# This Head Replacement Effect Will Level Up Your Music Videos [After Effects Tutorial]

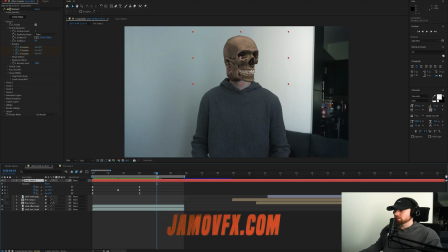It's also slightly tilting up a little bit. So what I'm gonna do is bring it back over, okay? And then tilt it back just a tiny bit that way.
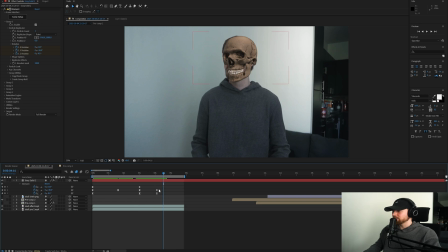And yeah, and as you guys can see, just like that, we can kind of move these two keyframes over maybe a little bit. And then you can highlight these two sets again, go into your graph editor, and then it's gonna give you this wonky half oval shape right here, which you don't want, obviously.
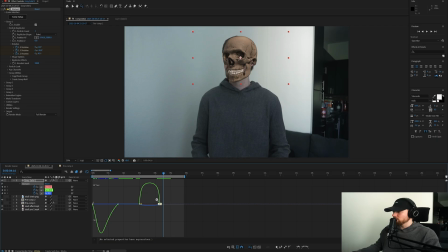So you can hold Z on your keyboard, and then it's going to bring up your magnifying tool. And if you just drag, you can zoom in like that, and then you guys can move this little bastard over like that just to make it a little bit smoother, or actually just a little bit,
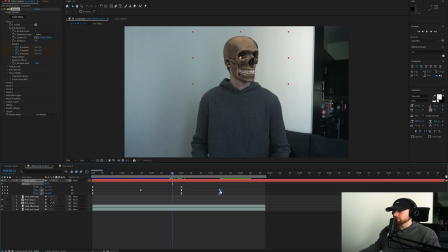not too much. You can also exit out and then drag these over like that, you know. And then also what you can do is you can pre-comp your layer. And then you guys can add like a little bit of wiggle.
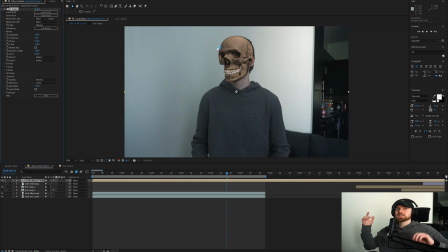So for example, I could do sapphire shake if you guys kind of want that, you know, like natural kind of head bobbing movement. Because obviously, you know, when I am just looking at you guys, you know, I'm not, my head's not going to be perfectly still all the time.
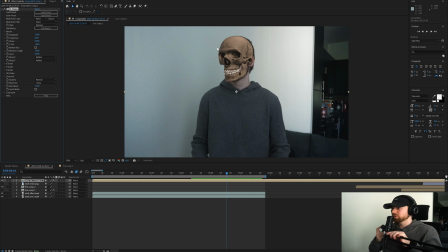You know, I'm going to be wiggling around a little bit. So when it's just looking like a floating head.
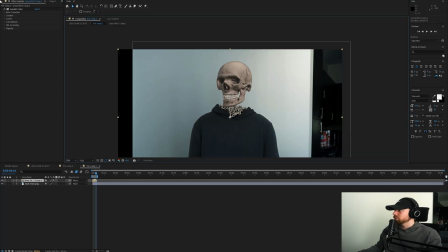And what I went ahead and did is I just added a little bit of Lumetri color to composite it in a little bit.
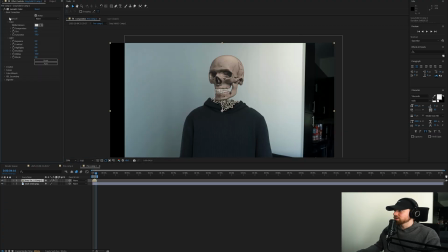It's just helping it blend a little bit more. So my thought process with this is I just wanted to kind of bring up the contrast a little bit,
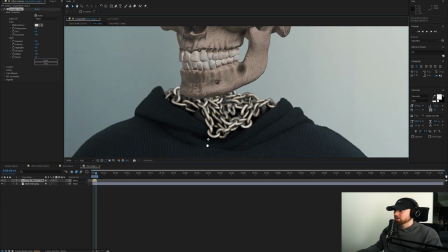bring down the shadows, and then make sure that the shadows in here match the shadows in there. just kind of like stuff like that.
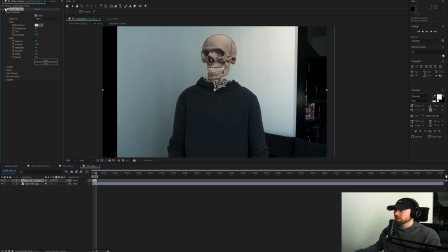So as you guys can see, it's like a very, very, very slight difference, but it just makes it look a little bit different.
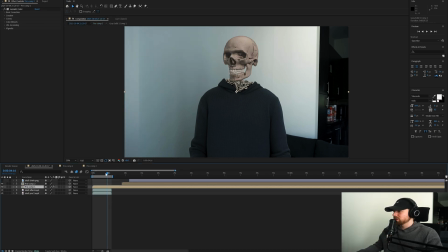But obviously I'm not going for realism in this bitch. I'm just trying to make a dope music video effect.
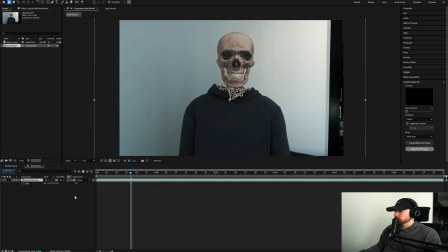What I can do is add on one of my grunge presets. So I'm just going to do Control Alt Y and then just add on one of my grunge presets. This is linked down in the description if you guys are interested.
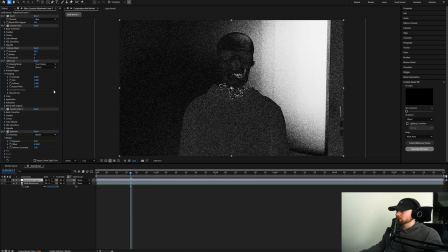This is what it looks like when I add it on here. So obviously these are all customizable and it looks a little bit too dark for my liking.
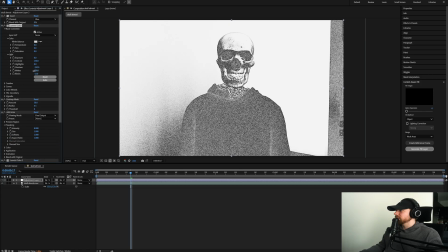So you can just boost up the whites like that and then, you know, kind of play with this until you get something that you like.
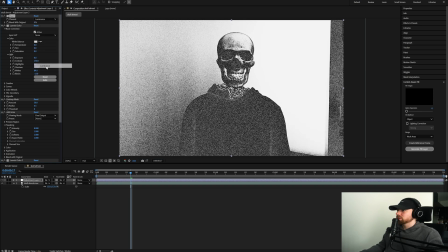And one of these invert presets that I really like, if you go into channel and then change it to luminance, it creates a really nice kind of black and white look.
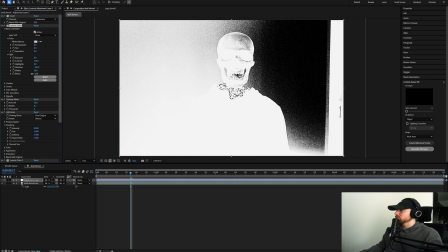And then you guys can obviously, you know, play with these, bring down the blacks, bring down the shadows a little bit.
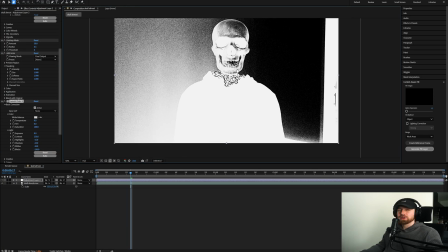And yeah, so I have something that looks like this. And once you add on that effect, it gets rid of all like the realism.
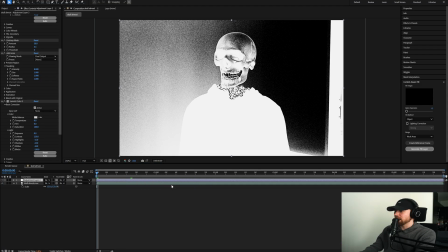And I added on the night sky preset from Sapphire. I saw this negative space right here. I just thought it'd be cool to like add something. So what you can do is, you know, add on night sky and then you can turn up the latitude.
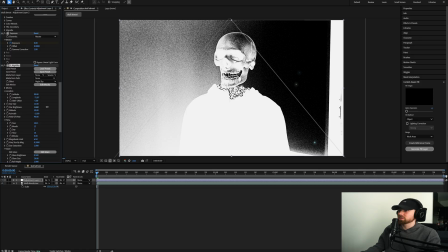And then you can turn up the star brightness as well to make those stars pop out a little bit more.
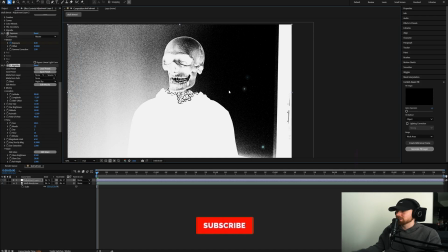And you guys can see it just adds that kind of cool night sky effect over there. It just, you know, adds to the ethereal, weird kind of grunge feel to this.
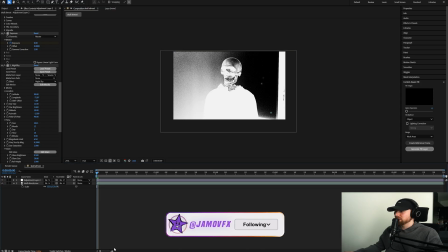But yeah, so, you know, definitely an interesting video effect.
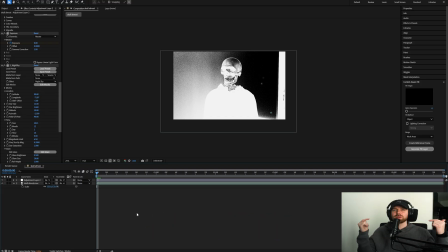Again, I'm posting every day this month, so make sure to stay tuned. And if you guys want to support the channel, my website's linked down in the description. It keeps the lights on here, so I really appreciate y'all boys, man. Have a great rest of your day, man. Peace out, man. Peace out, man.